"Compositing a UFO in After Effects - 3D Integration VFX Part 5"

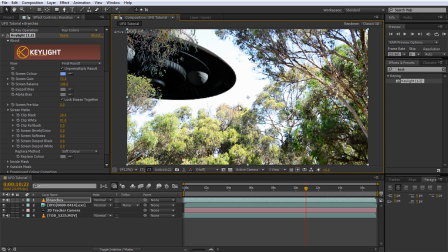(4:07)
This is not too bad, and if you zoom out, we should now have a fairly clean branches layer covering up the UFO.
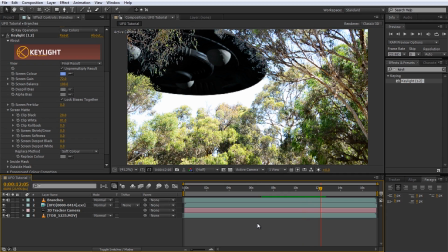(4:15)
Cool, that looks pretty good so far. Next, let's add some dark smoke to the area where the UFO is approaching. Think Independence Day. Let's have the UFO emerge from a dark cloud of smoke. For the smoke, we will use this dark smoke stock footage elements from Action Essentials 2.
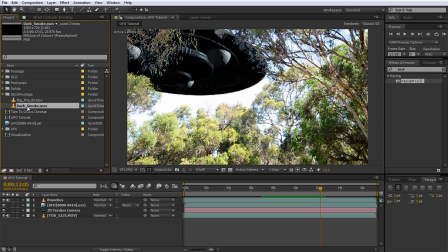(4:32)
Before we place it in our scene, however, we have to clean it up a little bit, so let's drop it onto the new composition icon.
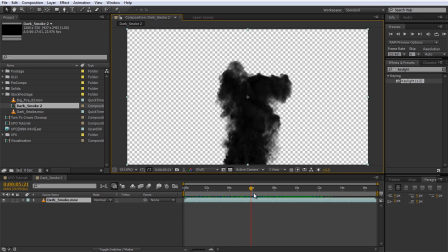(4:37)
A brand new composition with nothing but the dark smoke stock footage element will be created.
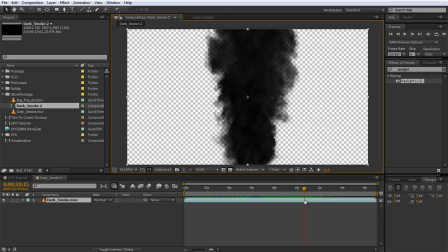(4:42)
The most obvious thing we need to fix is the smoke getting cut off at the bottom and the top of the layer.
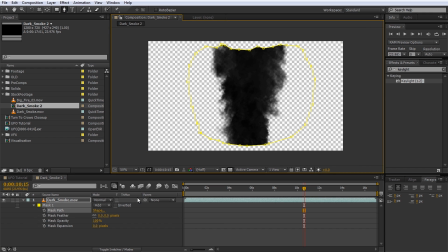(4:47)
We can do this simply by adding a mask around the main body of the smoke and feathering it out a little bit. We want the smoke to disappear once the UFO emerges out of the cloud, but just fading out the opacity tends to look a little bit boring. Let's instead have the dark smoke vanish a little bit more organically by using a matte layer.
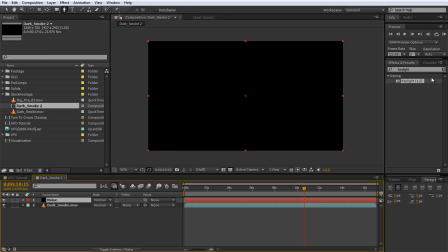(5:04)
Create a new solid and call it noise. Apply the turbulent noise effect to the layer and change the fractal type to cloudy.
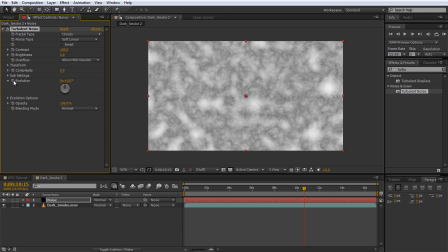(5:12)
To animate the fractal noise, we want to keyframe the evolution property. We can use a simple expression to do this in a clever way, so Alt-click on the stopwatch icon on the evolution property. In the expression editor, type time star 200.
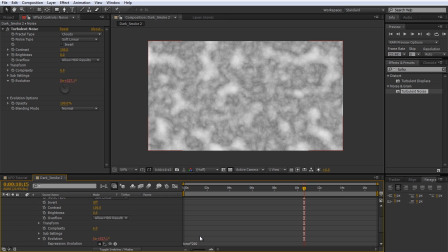(5:26)
This expression will update the evolution value at each frame to the current time value multiplied by 200. And if we scrub through the composition, we should see the noise animate nicely. The turbulent noise is a little harsh, so search for the fast blur effect and apply it to the layer. Increase the blurriness to around 6% to make the noise a little bit softer.
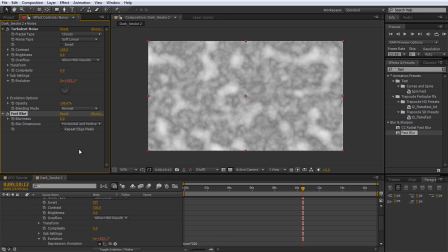(5:46)
Because we want our smoke to be fully visible at first but then slowly vanish, we now need to keyframe the contrast property on the turbulence noise effect. Click on the stopwatch icon and lower the contrast to 0. This should turn the layer solid black.
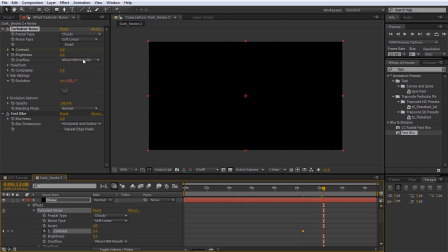(5:59)
Move forward a few seconds and increase the contrast until the layer is entirely white.
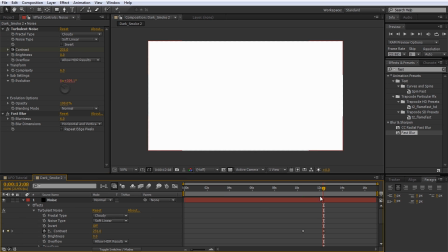(6:05)
If you scrub through the transition,
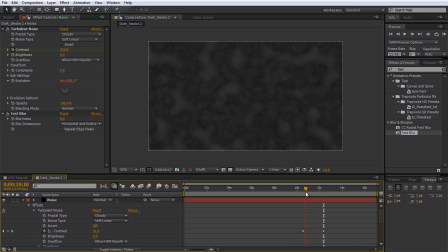(6:07)
the layer should start out fully black and then turn into organically moving cloudy noise and then brighten until it is entirely white.
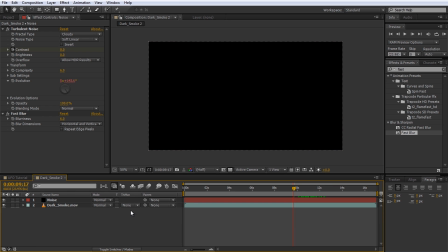(6:14)
Finally, go back to the dark smoke layer and set the track matte to Luma inverted.
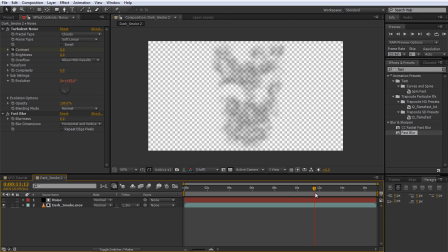(6:19)
The smoke should now vanish in a much more interesting way than if we had just animated the opacity to fade out. Because we will embed this composition into our UFO scene, we want to keep the resolution as small as possible.
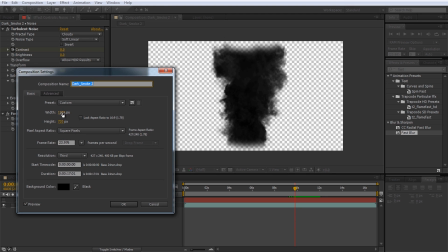(6:30)
Open up the composition settings and set the width and height so it barely encompasses the smoke element.
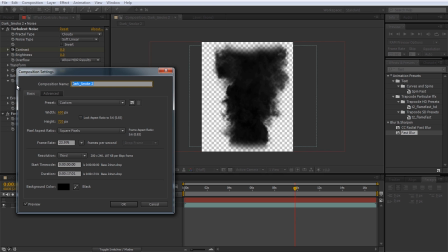(6:35)
600 seems to work okay. I will also rename the composition to UFO Smoke.
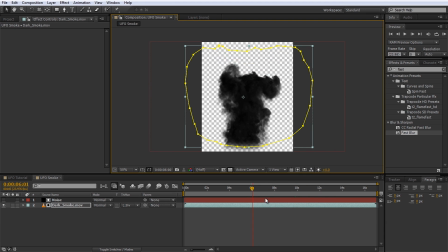(6:42)
Make sure the smoke sits right in the middle of the layer and return to your UFO scene.
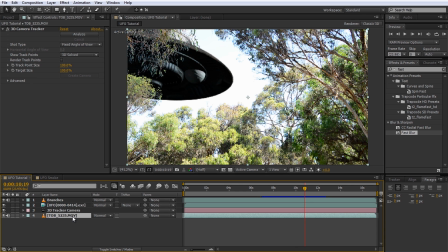(6:47)
Select your original footage, the one with the 3D camera tracker effect on it, and select the effect to reveal all of the track points again.
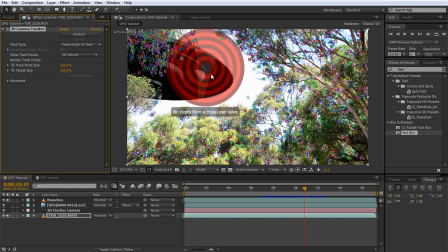(6:54)
Hover over your footage until you see a bullseye in the position where the UFO is. Right-click and create a new solid.
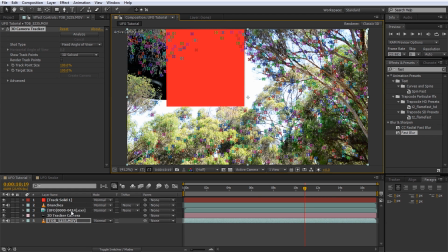(7:00)
Drag this new solid below the branches layer.
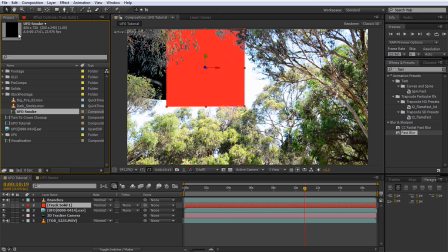(7:02)
Ensure the new solid is selected and drag the UFO smoke composition onto the solid while holding down the Alt key.
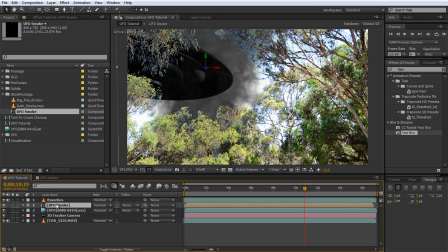(7:09)
This will replace the contents of the newly created solid with our smoke composition. All of the layer properties like scale, rotation and position in 3D space will be maintained.
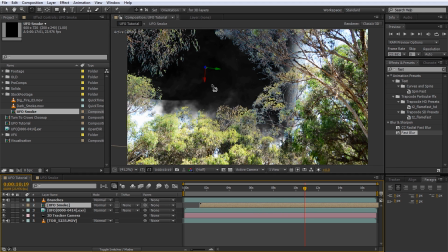(7:19)
Now rotate, scale and move the layer as required to position it nicely over our UFO.
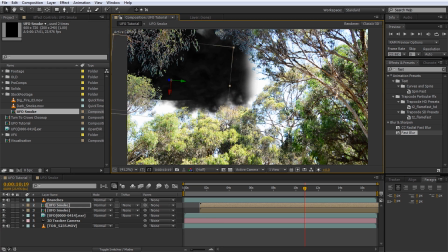(7:25)
Once you're done, duplicate the layer and move, rotate, scale the copy to cover up another part of the area where the UFO will appear. I highly recommend that you also offset these smoke layers a little bit on the timeline so they don't play the exact same frame and all finish at slightly different times.
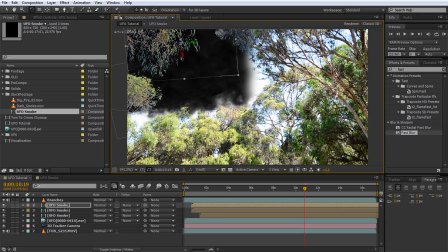(7:41)
I will create yet another copy of the dark smoke and place it over the top of the UFO. Let's have a look at what we've got.
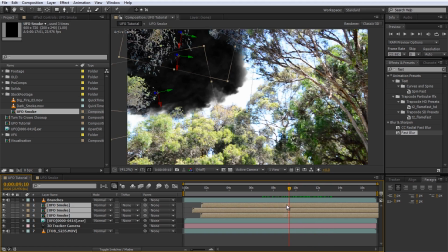(7:50)
That looks pretty cool. I do think the smoke evaporates a little bit too soon though, so I am going to move all of the smoke layers forward a little bit on the timeline.
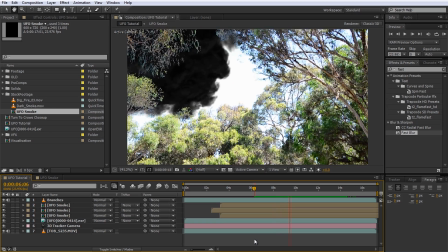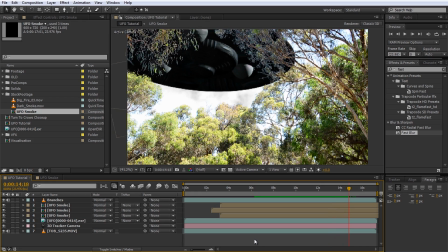(8:05)
Now that is much better. Now, when I think of the Independence Day movie, I think fire and smoke.
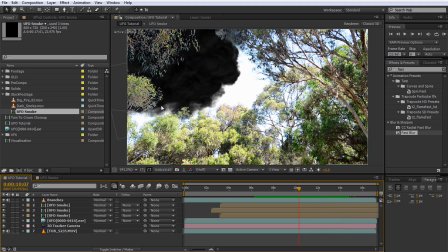(8:11)
So let's add some fire into our approaching UFO smoke cloud.